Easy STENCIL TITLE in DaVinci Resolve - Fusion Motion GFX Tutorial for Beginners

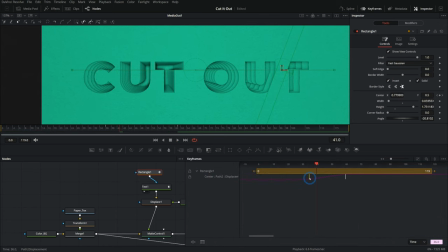493s
We can open up our keyframes panel to change when that happens. I can select both of these and hit F to flatten them out if I want to. I think I'll just keep them linear, actually. And if I want to add another one, I can hit Control C and Control V. Take this and maybe offset it a little bit like that.
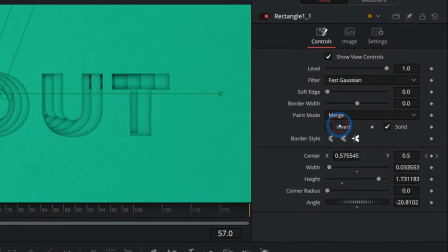507s
The second one, we're just going to not invert it, and paint mode, let's just say subtract.
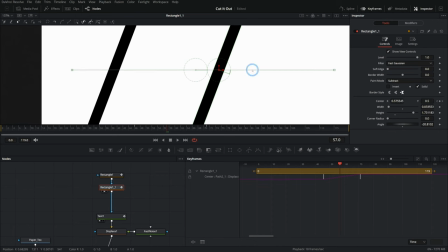512s
So what that's going to do is mask our text like this.
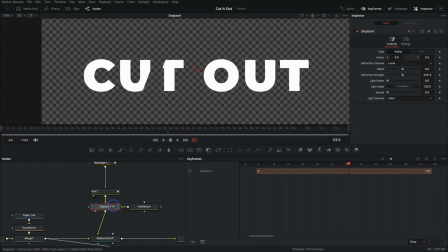515s
So we're just cutting out this text, and then that text is going through a displacement, and then it's cutting out our background with that matte control.
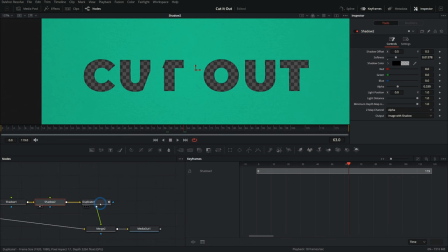522s
Then we're adding a little shadow behind it and another shadow after that, and then duplicating that back in Z space. It's not really in Z space, actually. We're just merging it under it multiple times and changing the size. So it kind of looks like it goes back in the distance, but it doesn't really. This is just fancy 2D stuff. And yeah, now we have all these little things we can play with, make a really cool animation.
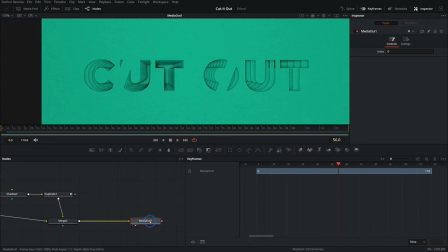541s
Looks like it took you so long, but it didn't. The one thing I'll do is I don't like this motion to be so smooth, because this is sort of a stop motion effect.
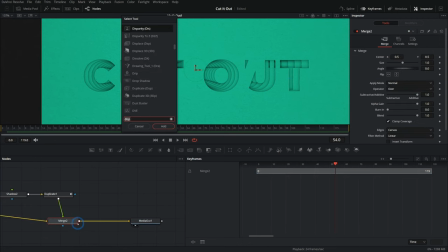549s
So guess what? We can use an effect called stop motion.
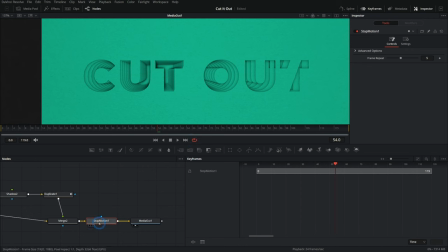551s
The other day, I put out a tutorial that kind of did this effect, and I didn't know that stop motion existed in Fusion, because there's like hundreds of nodes. So I kind of built my own with an expression on a different node, and you guys were like, you cotton-headed ninny muggins.
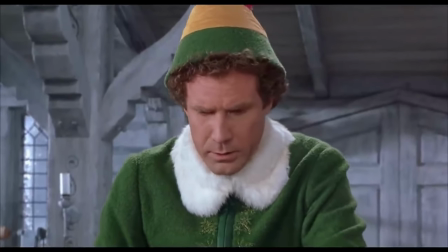564s Why don't you just say it? I'm a cotton-headed ninny muggins.
you can just use this.
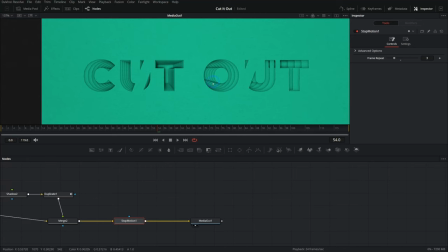570s
I'm like, all right. And what this does is it throws away frames, basically. It duplicates frames so that it looks like this is shot with a lower frame rate, just like you would have for something that's stop motion, right? It's probably like 12 frames a second or something like that. And so we can give it that kind of stuttery look, like we cut this out of paper, you know, and do all kinds of fancy things.
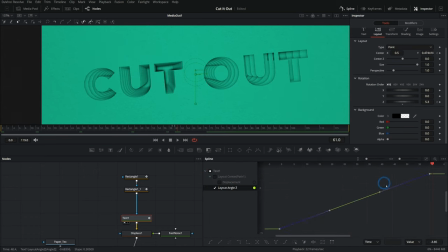589s
Again, let's bring up our spline. I'll hit Control A to select all of our keyframes and hit F on the keyboard. And now we have this nice kind of more stop motion-y feeling thing. And you can just go crazy on this. And this is all being driven by this text that has these masks over it, and everything else is happening after that. So we can switch this out with absolutely anything. I could do something like import an SVG. We'll just grab like a YouTube logo or something, and I could plug this YouTube logo in and maybe, you know, transform it, scale it down a little bit.
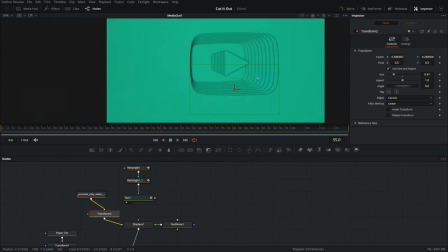616s
And now we have sort of a similar thing with this YouTube logo. So it's really a versatile way to make your graphics.
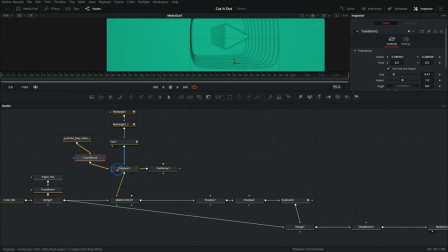622s
So one of the reasons I love nodes, man, is you can just switch things out real quick, and you could have this source trickle down to 500 other things if you want to.
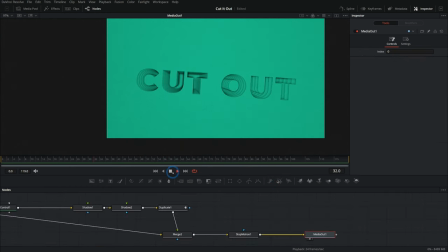629s
It's just really, really easy to swap things out. Super fun little effect. Really cool way to make graphics. I love making this kind of stuff in Fusion. If you don't know me, my name's Casey, and I teach people how to use Fusion to make awesome things like visual effects and motion graphics for DaVinci Resolve. So I have lots of videos if you're new to Fusion, and I definitely recommend checking out that 9 nodes that you need, because that just simplifies a lot of stuff. I mean, there's hundreds of nodes to learn in Fusion, and you can really do so much just with a few nodes. So check that out right there. And I also have more Fusion videos right here, like this one. Okay. So yeah, check out the workshop, check out the video, and yeah, I'll see you around. See you around the pond. I don't know why there's a pond.